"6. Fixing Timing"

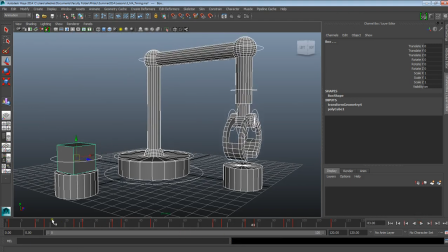752s
Okay, so maybe the initial movement of the claw from this point to 10 might be a little bit too quick, because every other large movement like that, I've given it about 20 frames, so I'm just going to space out this whole thing a little bit. So by selecting all my keyframes, I'm just going to move this up by 10 frames or so.
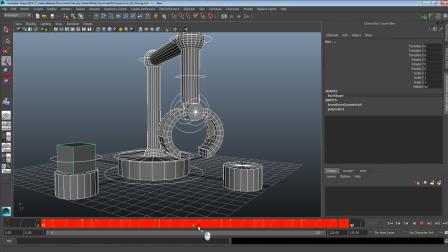773s
Let's try 15, see what it does.
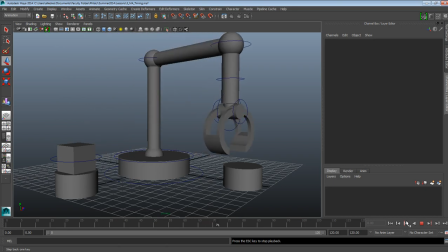Alright, and I think this is working pretty well.
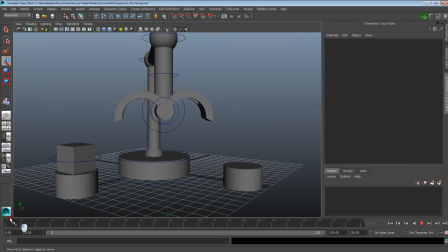802s
So again, our initial pass of blocking the animation was just to kind of set up the main notes or keyframes or poses that we wanted our mechanical arm to hit,
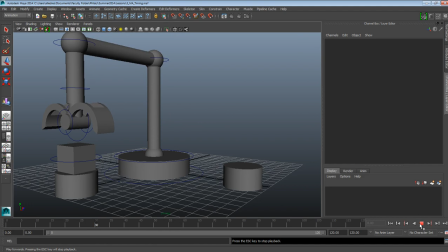817s
and then we go back and do a second pass where we're just kind of fixing the timing of our animation to make sure it's not going too fast and that whoever's looking at this is understanding what's happening here. Alright, so
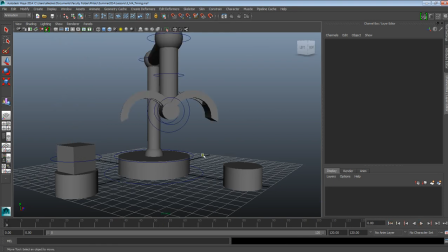834s
this concludes the video on timing, fixing the timing of your animation. And in this, the next one, we're gonna talk about how we gonna use constraining
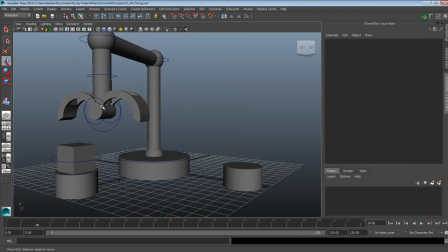849s
to actually have the claw lift up the box object and drop it in the other surface.